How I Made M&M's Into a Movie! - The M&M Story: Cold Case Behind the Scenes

Welcome to behind the scenes of the Eminem Story Code Case. Now, my name is Eric Chen and I directed the short film. I'm super excited for all of you to experience it, but before we begin, you should go watch the short film before watching this because I'm gonna basically spoil the film. I'm gonna walk through the entire process, give you a little bit of exclusive sneak peek of the visual effects breakdowns of it, and yeah, as also said in this title, I tried to compose my own music. I don't have any musical background. I didn't study music at all, but I will try my best.
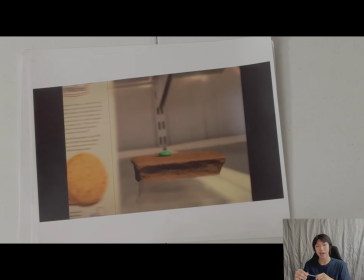So yeah, here we go! Hello. Now, this is not the normal visual effects breakdowns you will see on demo reels and such,
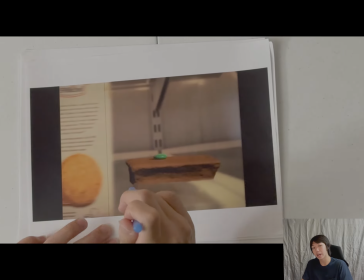because I'm gonna actually break down a couple of shots that I would like to talk about.
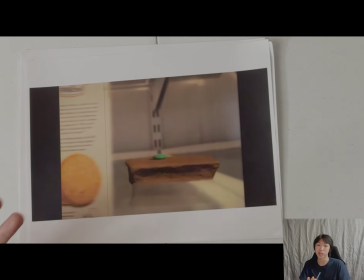So this is my rendition of Notes on a Scene. This shot is broken down into 3 parts.
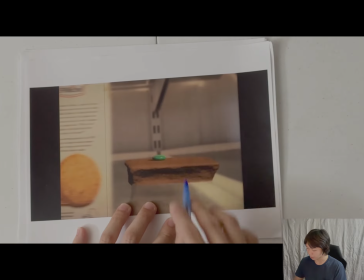We have, first of all, the background plate, right? This background plate.
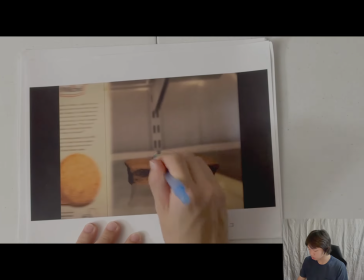And then we have the subjects, which are these two. The subjects.
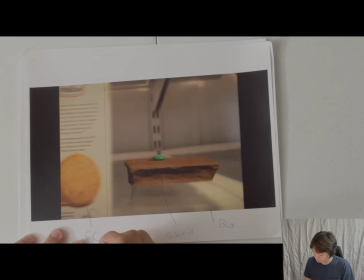And we have the foreground objects, right here. Now, let's start off with the background object. Background object is divided into 2 parts, but I'm gonna focus on the first part.
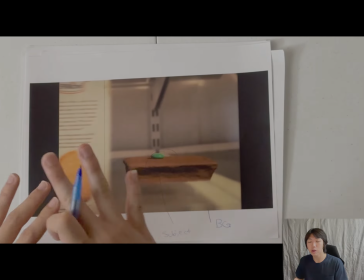Now, this original background plate that I filmed was about 1 second long, and I wanted this to be a lot longer than
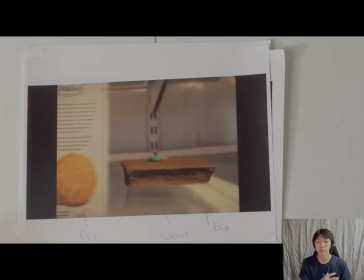1.5 seconds. So when I went to the rough cut, the shot was super short, and as an audience member, I couldn't register what was going on, so I had to extend it in post. So what I did was I filled it with foreground objects, and that's our stitching points.
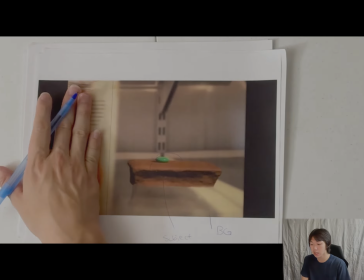Also, without the foreground objects, the shot feels very empty,
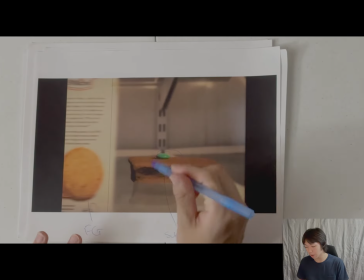and this part of the story is when this green Eminem is trying to go on this mission, right?
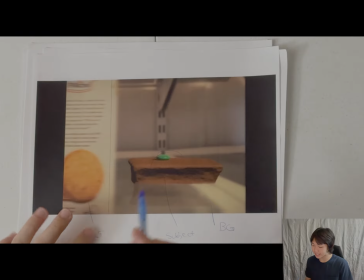So I want this to be an action-packed scene. So what I did was I just took pictures of different objects,
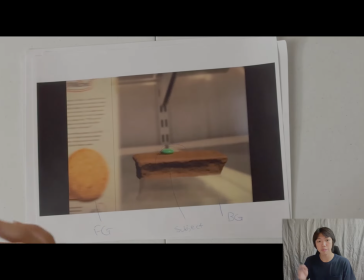and so those are just photos cut out, and the masks are feathered, and then it's relit in After Effects.
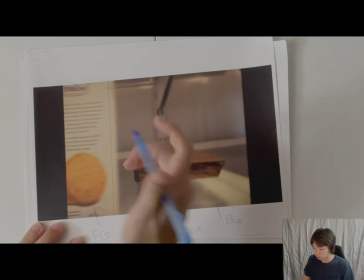So this entire composition here is done in After Effects. So here we go. So we have one stitching point right here.
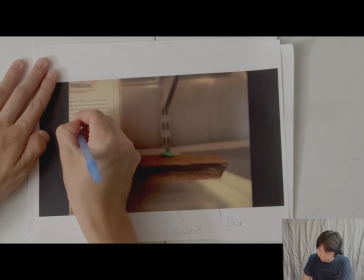That's one stitching point, and another stitching point is at this end of the cracker box.
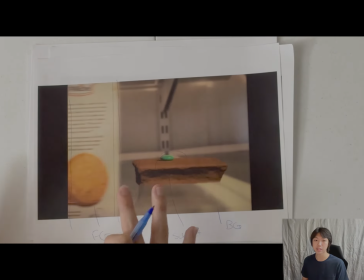Now I tried my best to stitch these 2 background plates together, but it didn't fit right.
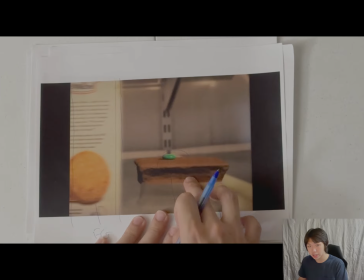So if you go back, these shots doesn't fit perfectly.
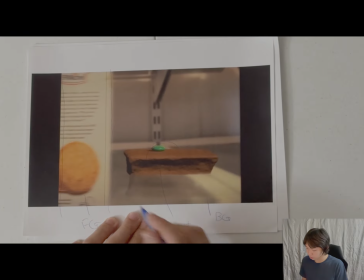So that's why. So now the subject here, the Kit Kat here, this is just a 3D scan.
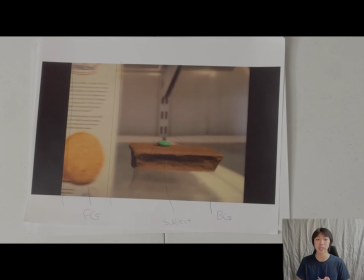But what I did was not a normal 3D scan, but what I did was a LiDAR scan, and it's like an enhanced 3D scan. So if you don't know what a LiDAR scan is, you can go watch a very good video up here by Ren from Quarter Digital.
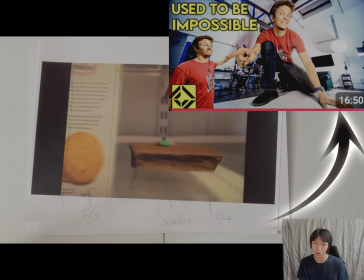He explains LiDAR scans very well. Watch it after this though, watch it after this.
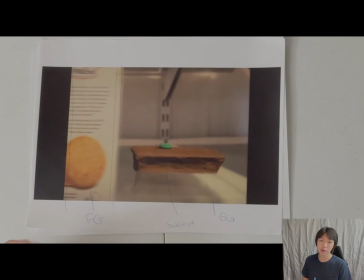And so that was just a LiDAR scan, and you see this time lapse I'm putting on screen.
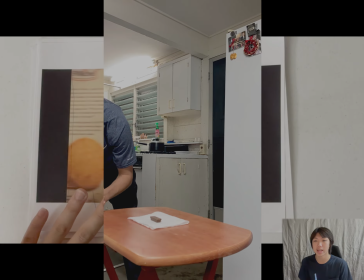And the reason why I'm wearing a mask in that is not to keep the chocolate clean, well obviously that,
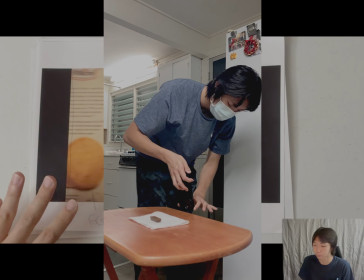but because I was sick while filming this, so that's what I did.
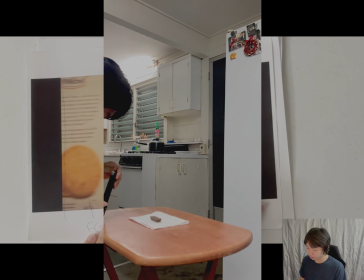So I 3D scanned it, I imported it, and I cleaned it up and colored it,
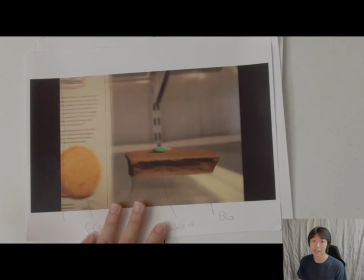and then so all these textures are from the LiDAR scan itself. Now this green M&M, I'll put a time lapse here.
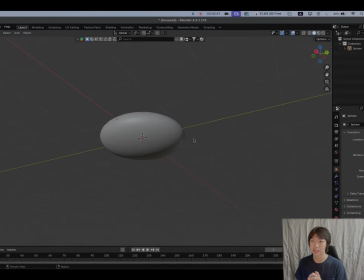I just quickly modeled that and then rendered that as a GLBF file?
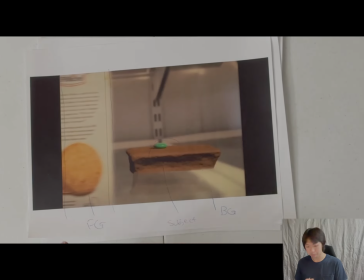Yeah. So yeah. Now you see this shadow right here.
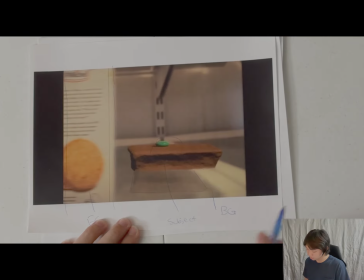Right here. That's just flipped.